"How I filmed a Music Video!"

Guys, I hope you enjoyed the video. It was longer than expected since it's a music video. It has to be around 2 to 3 minutes, but hopefully you made it through and you enjoyed what you saw. What I want to say is that now we're going to go in the behind the scenes and we're going to talk about a lot of crazy stuff. Also, what I want to say is before we go into the behind the scenes, I want you guys to subscribe to this channel. Maybe share it, and I don't know, let's make this channel crazy, because I'm putting here a lot of work, a lot of free trainings for you guys to get knowledge and just come with me behind the scenes and learn a lot of filmmaking tips. Therefore, let's go behind the scenes and check it out. Alright guys,
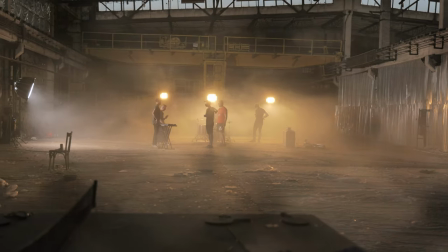288s
so let's start off with the number one thing that we did when we got to this spot, and that was mounting our lights.
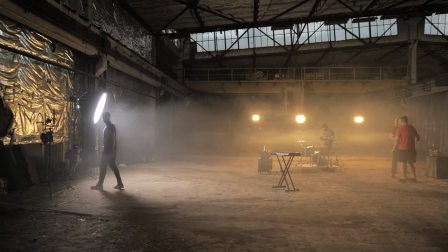295s
And we used lights from Nonlight, which is one of my favorite brands in lighting.
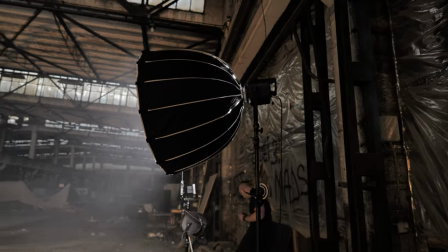299s
And more exactly, we used the Nonlight Forza 500 with the softbox, and we used this light as a key light.
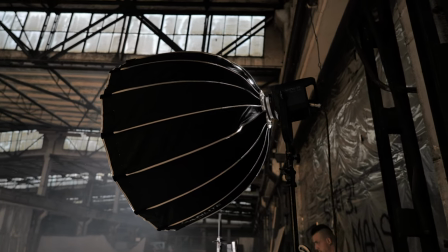306s
And our output was around 40-30% because this light is super, super bright.
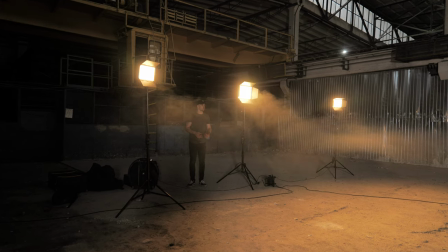312s
Next up, we used the Nonlight Mix Panel 150 and 2 Mix Panel 60.
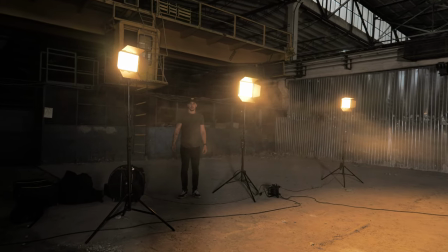319s
Those lights are really, really good. You can have a lot of effects on them.
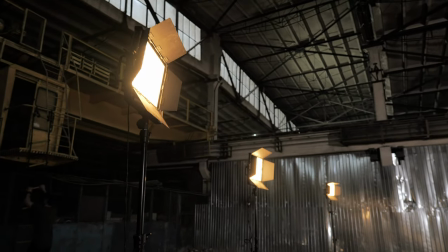323s
And we used them on a different color temperature because we wanted to create color contrast.
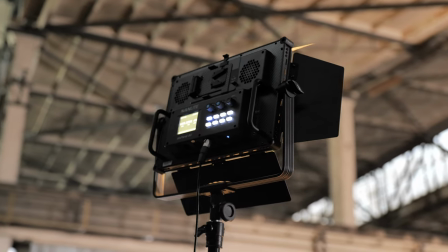329s
And you're gonna see in the images that it makes a really nice effect and really warm tone.
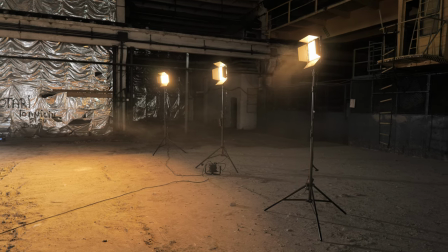336s
One of the cool things about these lights is that they work with V-mount batteries,
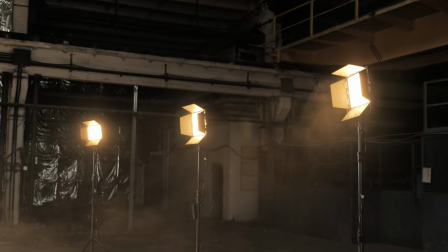341s
and it's really nice to work remotely with them because the batteries hold a lot.
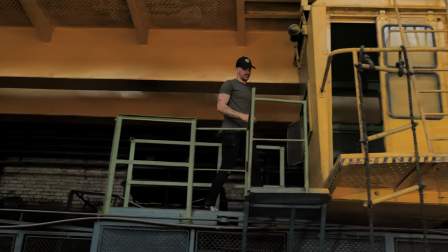346s
They are super efficient, but in our case we had a power output, so we used that.
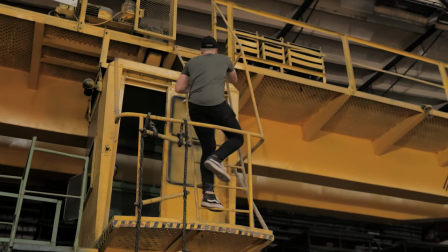352s
Here you see me climbing a little bit higher because I had an idea to have a top light.
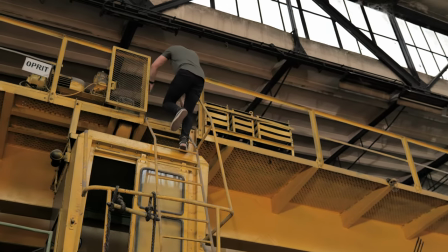358s
I wanted to have it from the middle of the set, but I couldn't mount it there.
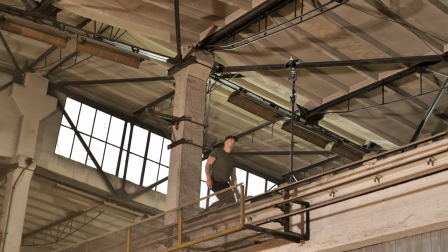364s
So you see me going a little bit on the right side of the set, mounting it up.
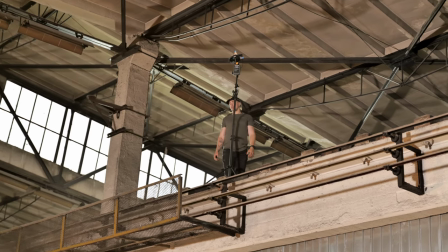370s
The cool thing about the light that I put there, it's a Forza 60, and I had a V-mount battery on with the projector on,
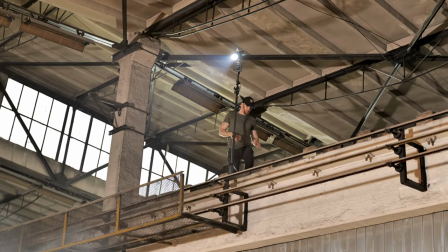378s
and the projector helped me a lot to have a higher power output.
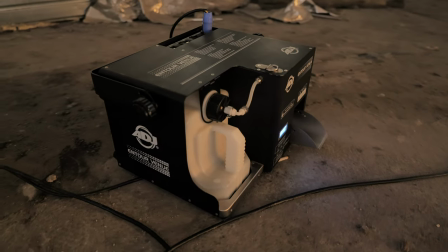384s
Next up, you see me using a haze machine. This haze machine is very helpful to have, especially when you shoot something that's creative.
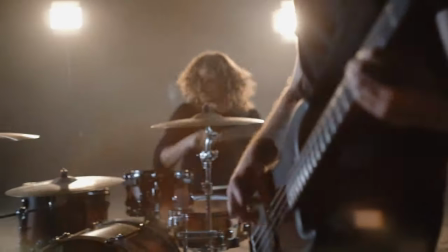392s
It creates a lot of atmosphere, and I think it gives up a really cinematic effect.
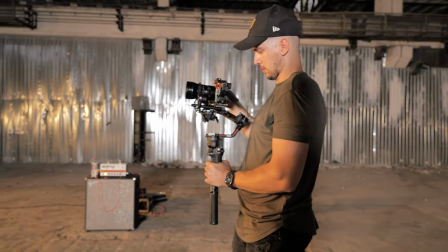398s
Now you see me testing out the gimbal rig that I have.
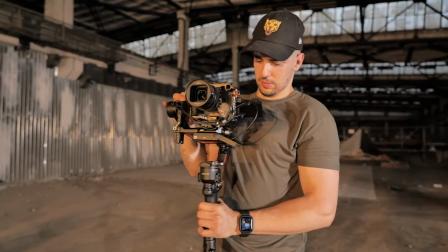402s
It's a DJI Ronin RS2 with the Sony a7S III and the Siri 24 anamorphic lens.
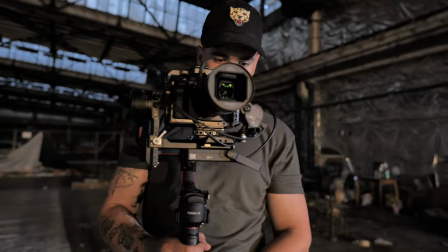409s
And the cool thing about this setup was that it was super simple to film with it.
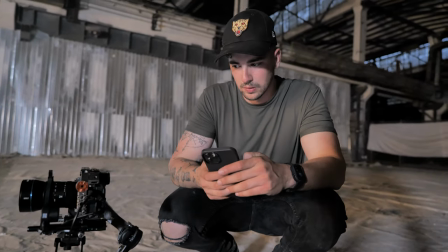414s
Here you see me trying to balance it as good as I can. And I actually had a wireless transmission on with me,
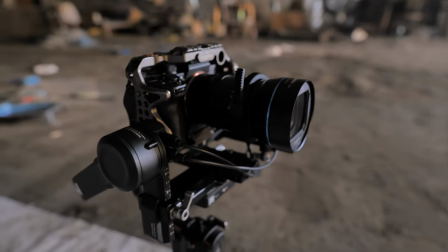422s
but I used the transmission that comes with the DJI Ronin RS2, which was pretty good.
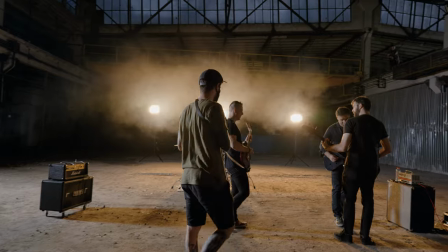428s
Here you see the director talking with the band, making sure everything is fine.
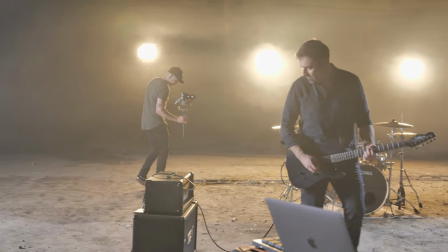434s
I'm doing more gimbal tests just to make sure that the lighting is fine and how everything looks and all that.
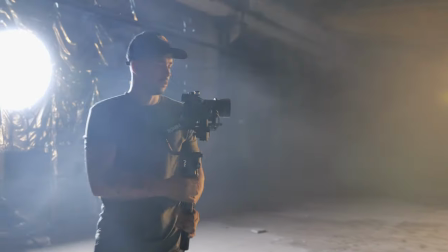442s
One thing that you kind of see when I light is that I put all my lights from the side.
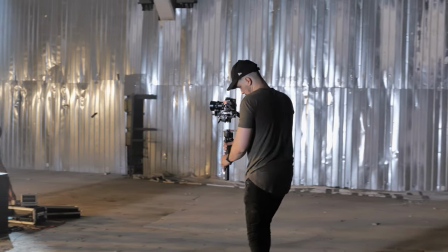448s
There is no light in front of the band, and that is mainly because I don't like to light from the front.
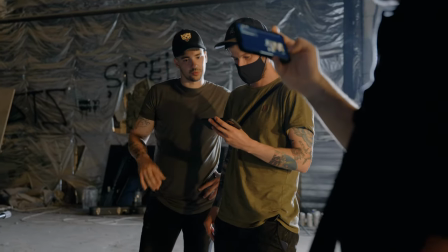456s
It's not cinematic, and I think side lighting and back lighting is what makes an image cinematic and look
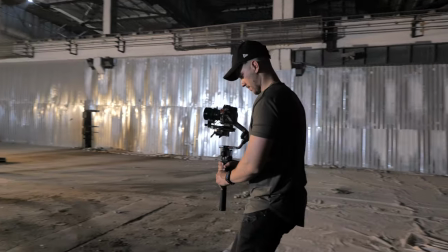465s
more 3D and stand out from the actual 2D space.
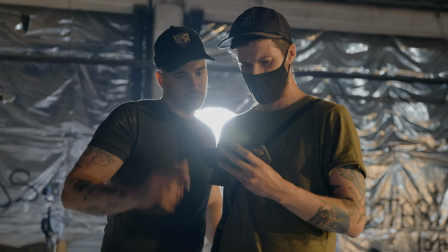469s
Here you see me showing our director Dorin how the image looks, a few of the shots that I took, and
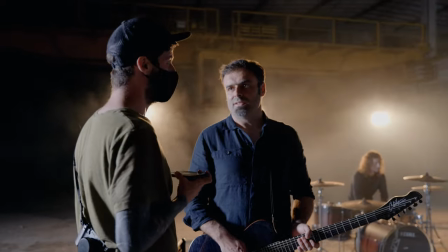478s
he gives more instructions to the band so we can start off shooting.
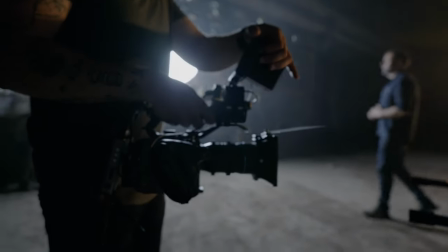486s
Next up, I am doing a little bit of test with my handheld rig,
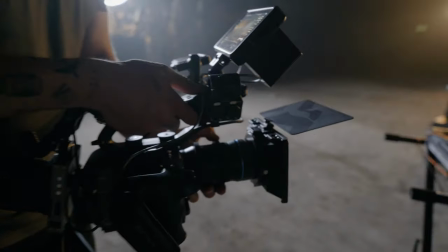490s
which was the Sony FX6 with the Suri 35 anamorphic lens and my dwarf connection wireless system,
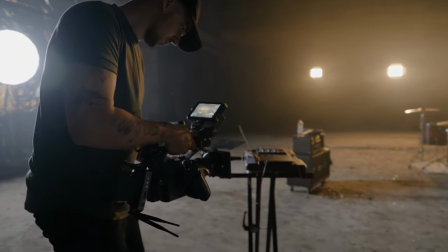497s
and I was just testing out to see exactly how the image looks on it and if everything is fine.
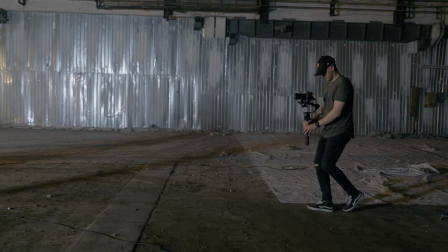502s
But after that, we started shooting, and you can see me doing really smooth shots.
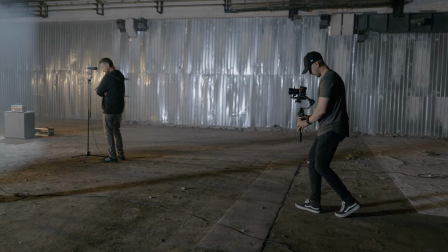509s
The gimbal walk is there. I'm trying to walk as smooth as possible.
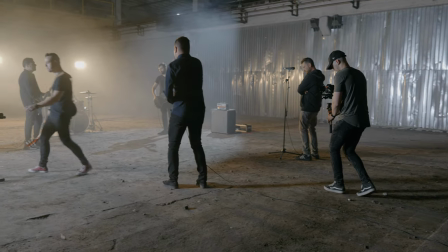513s
And we filmed on a gimbal because we wanted to have a little bit of a balance between handheld movements and
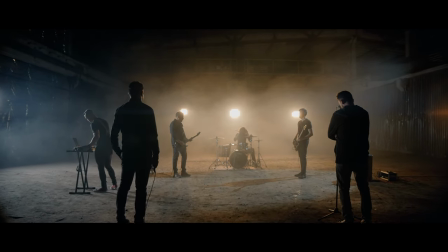522s
smooth movements, because the song has different kind of vibe.
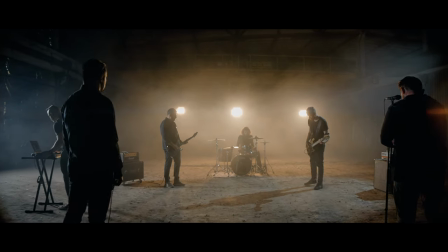527s
Like, it has also a chill vibe and also a very hardcore vibe.
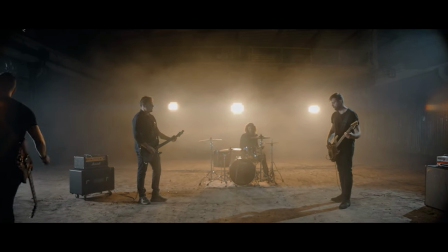531s
We wanted to like have those two combined together, and when the song is a little bit more chill,
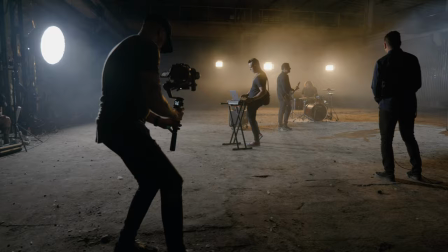537s
we want to have a little bit of gimbal, everything moves really slow, and when there is a lot of action,
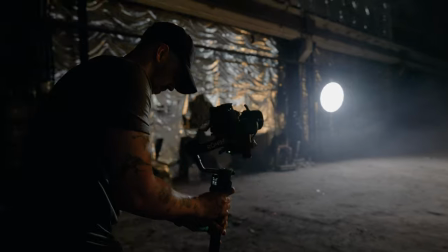543s
we wanted to have a lot of camera shake, a lot of action, a lot of movement and all that.
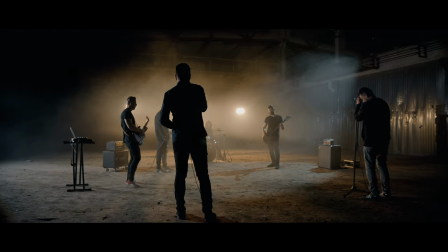548s
So even though the music sometimes was making me go faster,
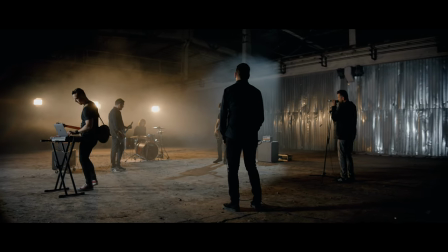554s
the director was looking at the monitor and saying, go slower and all that.
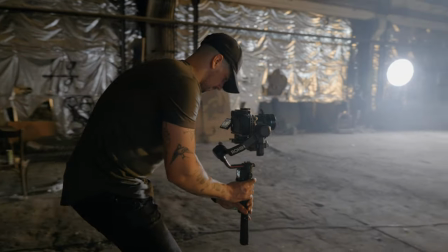559s
So it was really helpful to have somebody that was watching without struggling actually to make the shots really smooth.
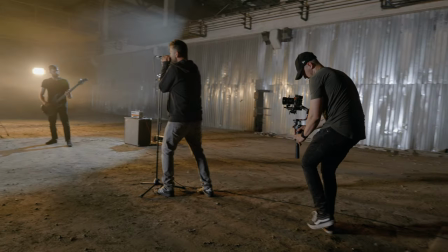567s
This is one of the things that I hate about gimbal, is that you're not actually focusing on the image itself,
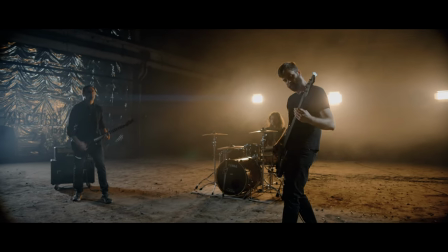574s
you're actually focusing to get like super stable shots and frame it and all that,
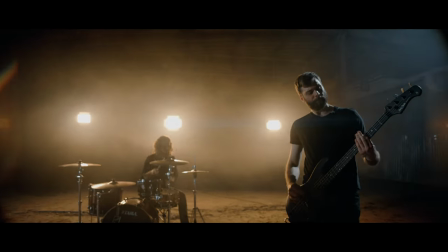579s
and you're not really looking at what's happening in the shot. As you can see, the footage is really stable.
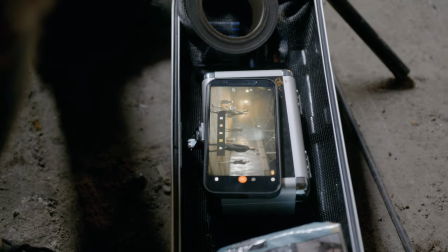586s
This gimbal is really nice. I really like it. You can see that Dorin was having a live view from my phone from the gimbal,
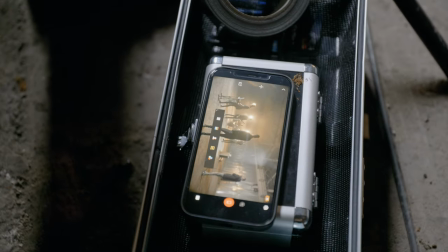594s
and he was able to check out the framing and everything.
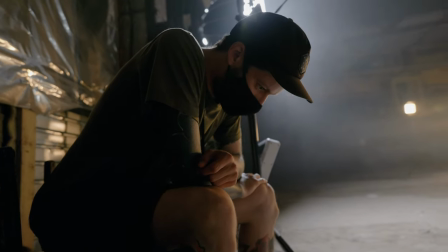598s
So that was really helpful.
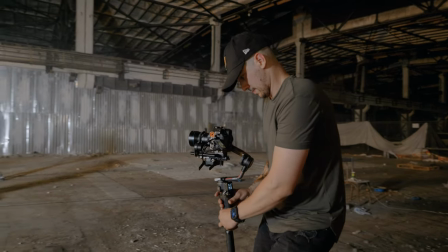600s
He was giving instructions on, like I said, to go slower, faster, to move this or that direction.
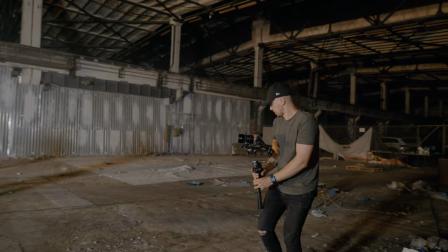608s
So that was really nice. Also, again, gimbals. Oh my God, I don't really like shooting on gimbals, but it is what it is.
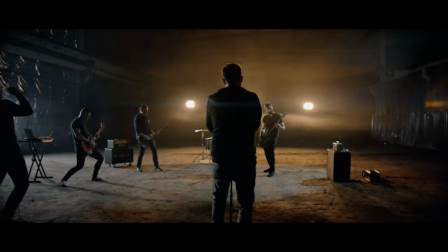616s
I have to do it good because it's a lot of requested. But like I said, when shooting on gimbals, it's really hard to feel the camera.
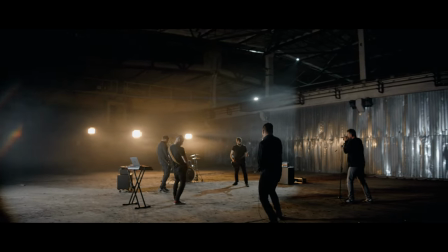624s
Like whenever I shoot handheld, I feel the camera, and the camera becomes part of my body somehow,
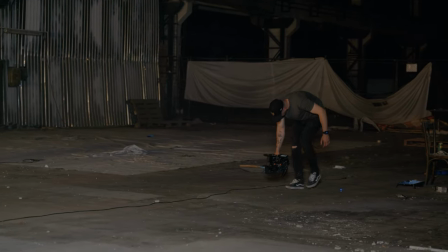631s
so I can express my thoughts and my creativity better.
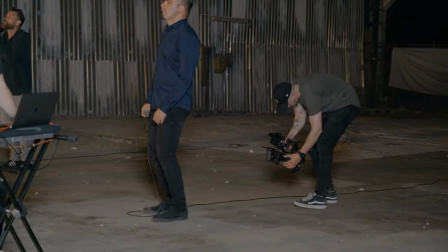635s
And now you see me filming handheld the way I like it and the way I want to film every day, anytime.
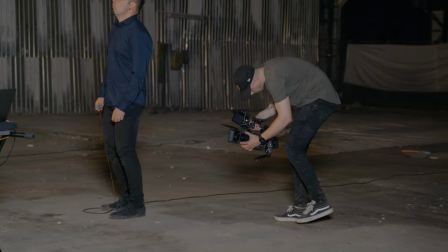643s
I think filming handheld is amazing, and you can transmit exactly what you feel through the camera.
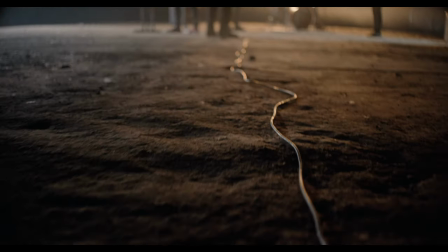651s
So as you can see, the Sony FX6 is amazing on handheld.
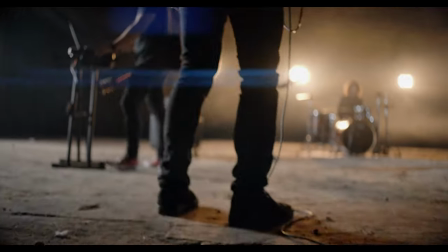656s
It's super smooth. It looks very organic, and I wasn't trying to be as smooth as possible, to be honest.
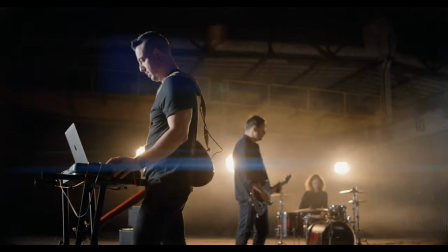664s
I was getting feedback from the client: be more aggressive with the camera, try to be a little bit more shaky and all that.
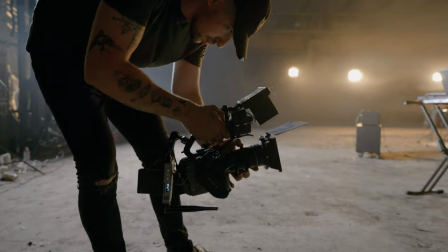673s
And I was trying, but the camera is really stable. The Sony FX6, even though it doesn't have stabilization inside, is really stable when filming handheld.
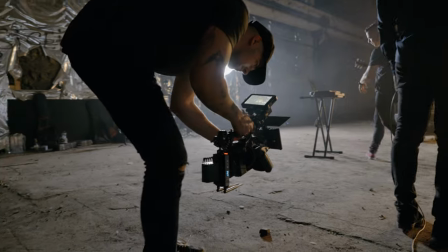681s
Although I was trying to dance with the music, not actually dancing,
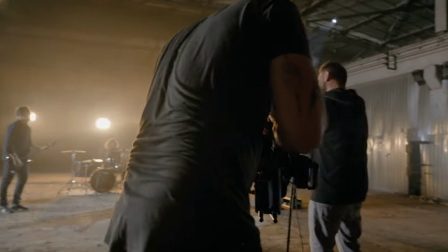687s
but just trying to feel the music and trying to move the camera with the rhythm of the music, and I think I kind of
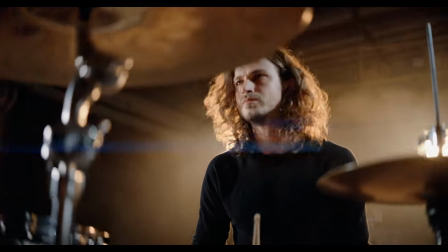695s
transponded that really nice, if this is a word. But I really love how the image looks.
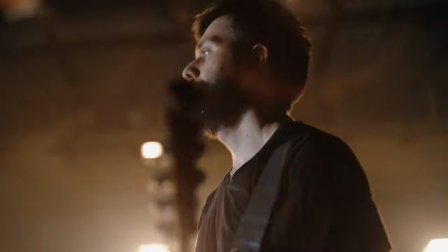701s
Actually, those ones were shot with Iron Glass 58mm lens, which is a really beautiful lens, one of my favorites right now.
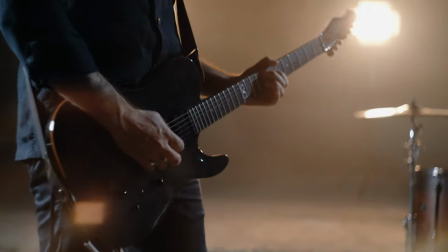708s
Even though it's not anamorphic, we have the anamorphic bokeh on, and it kind of has this anamorphic characteristics.
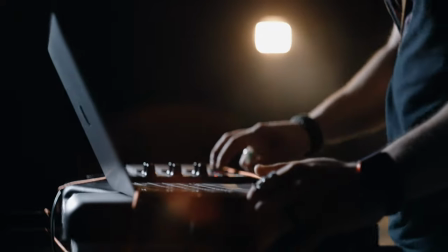716s
And just look at how good the image looks, guys. Backlight and sidelight.
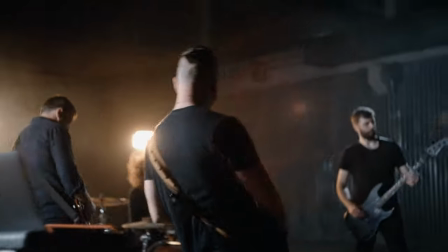721s
We have a sidelight that is a different color from the backlight, and it looks really good.